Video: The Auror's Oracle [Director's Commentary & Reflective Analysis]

Salutations my common man how you guys doing welcome to the Auras Oracle director's commentary as well as the reflective analysis I just came back from work and then I thought I'd do this video now so let's get started right let me play it so you can see the title here and if you guys didn't know I actually made the title from scratch itself so you can see the clouds coming in and that was doing after effect with
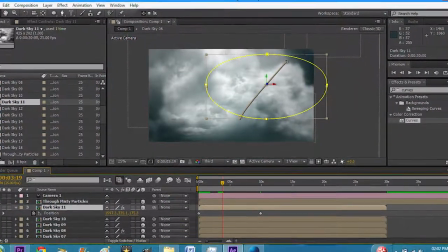3d motion and everything so I got like a template of the one Ross sign and towards the end of the film you can see the Auras Oracle title as well and you can see the clouds coming in which i thought i should let you guys know so you know the video starts off with many different establishing shots of our protagonist in different locations which is accompanied with a voiceover the shots of our scenery are decrepit and eerie such as the
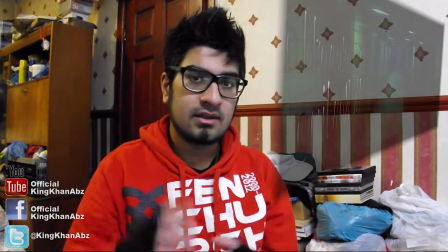broken gates as i said the audience what kind of films is going to be as well as this the narration fits in with the footage and because
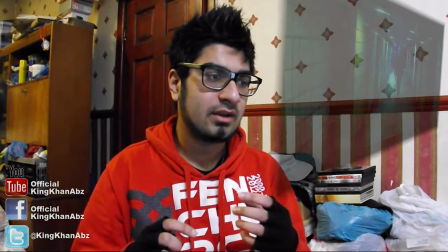this is a harry potter spin-off i could be sort of discreet with the explanation of certain things as the potheads will sort of pick it
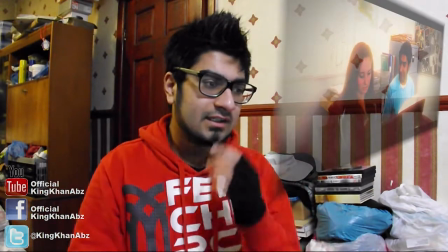up such as the last great war prior to the actual harry potter films the non-digesting music that is used in this film is original
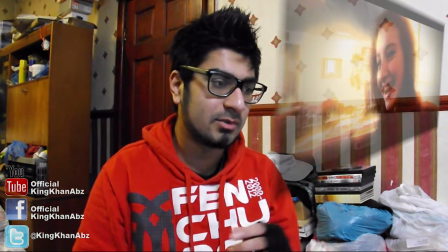content produced by my friend alex azuma cousin yusuf and some of it it's by me which i had to change and stuff the reason why i wanted original
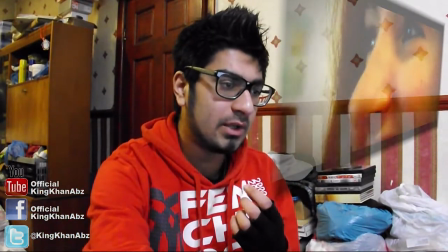music for this piece was to avoid copyright obviously and i thought it would sort of disassociate the innocence of the famous earlier potter films
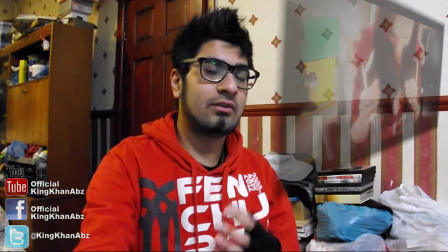which was very light-hearted and everything and funny and stuff so this music sort of creates a darker theme yeah the missing scene is very eerie as it was
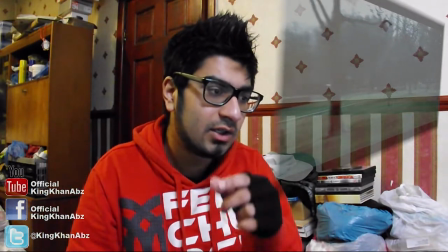shot in natural lighting however filtered when i was editing it it's created a harsh ambience to
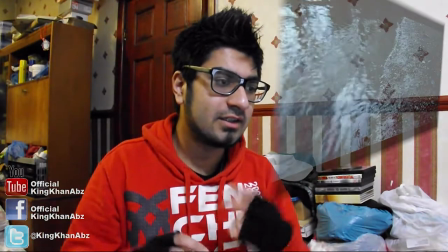the film which mirrors with the narrative entrancing the viewers with its surrounding and its atmosphere
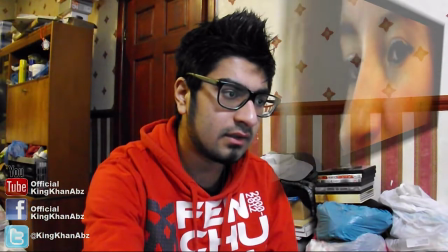and the
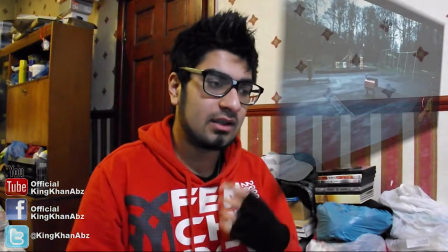fact that the colour is drained from the footage it also unnerves the audience as you can feel the bitter
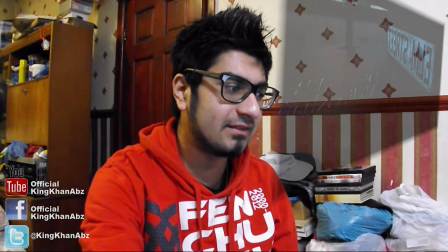harsh reality of the world now here you can see the fact that i did elm street and the reason why that was was because this film
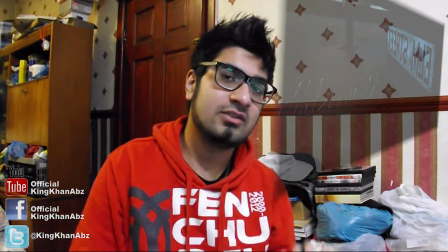is a much more darker short film i wanted to sort of pay homage to um was craven's nightmare on elm street that's why i did elm street
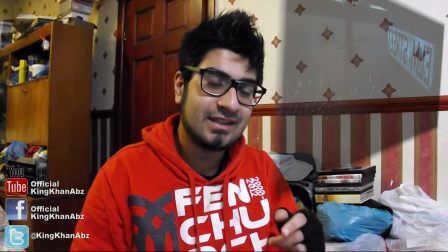which was next to my grandma's house i love doing 3d text basis kind of stuff so i try to make the font sort of beyond the floor and it's
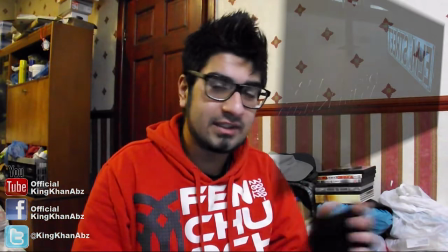really annoying because on the actual you know edit in premium all the text had shadow on so it looked a lot more realistic whereas
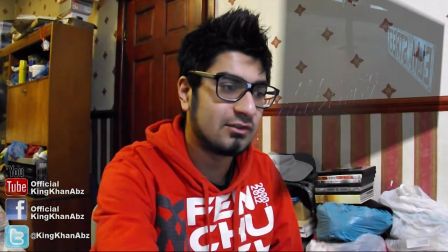here it doesn't because there's no shadow on on the text which is really annoying so anyway i had to 3d track that so as the establishing shots
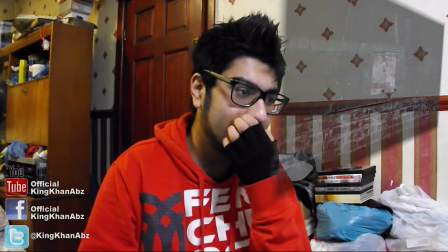continue the credit operates which creates a sort of comical atmosphere which i want to sort of express because despite it being an adventure fantasy mystery genre
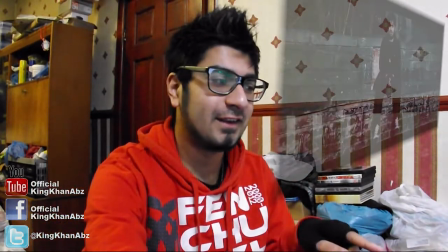i want to create the comedy elements which is in harry potter itself i like that i like that edify i've been gone i like that it looks good good at the same personally
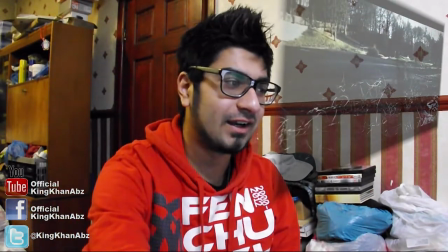oh that is i'm still not happy with everything you know that because i had to rush it and stuff so i feel like i'm proud of anything but
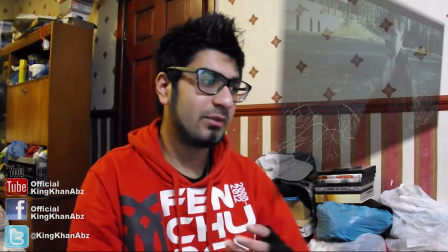i felt like it's rushed we filmed this during the winter and we filmed in like three separate days obviously it's shot in different times and
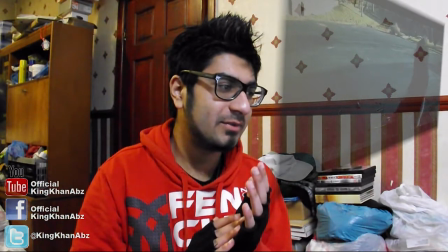it was really cold and stuff and we got really ill over it this bit is the fight sequence and And it was pretty deft because we were just running about a lot and it was pretty hectic.
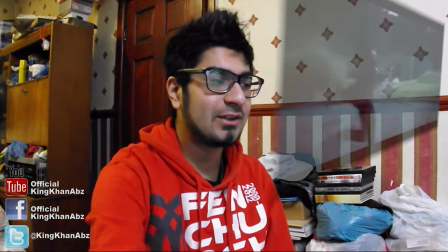We were just like checking our ones around and there was people watching us.
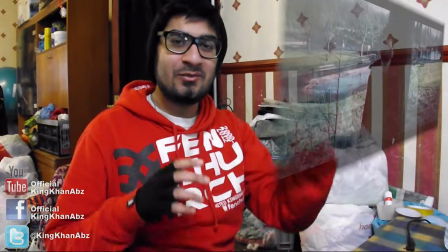And then we see little kids you know pointing at their parents and saying Oh look at this grown boy is fighting with this dick and it was hilarious.
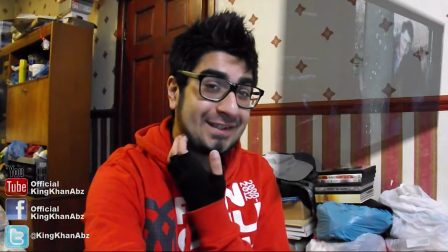Did you see a squirrel there?
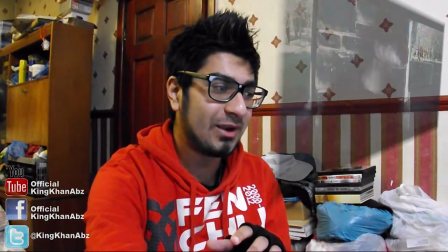Jo and I were just walking around and there were so many squirrels around and we thought you know what it would be funny if we actually shot at a squirrel so I thought I'll put it inside the film.
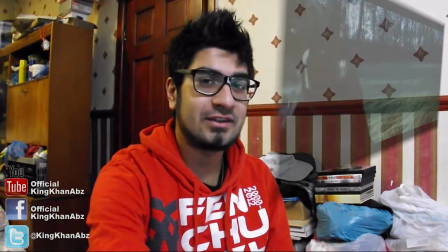So I did. As you can tell we were just in a different area of Thompson Park if you didn't know.
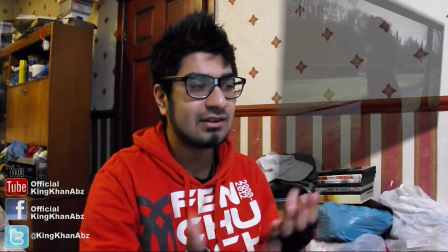So this bit, we filmed this in two different days, this whole dialogue. Joe's dialogue was shot in the second day and my dialogue was shot in the third day.
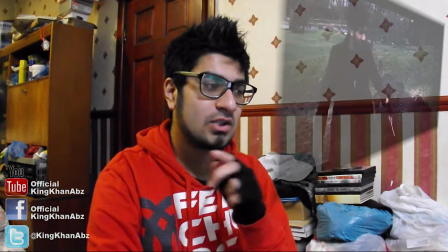And the first day that we shot was the bit that Joe and Josh had the whole Crucio scene.
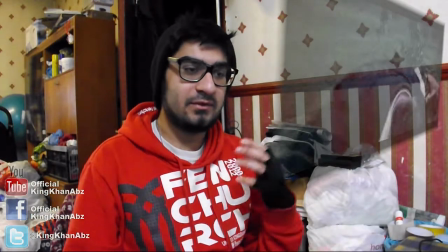Now you guys probably don't know this but like a week prior to filming this, I had to lose weight fit into the jacket.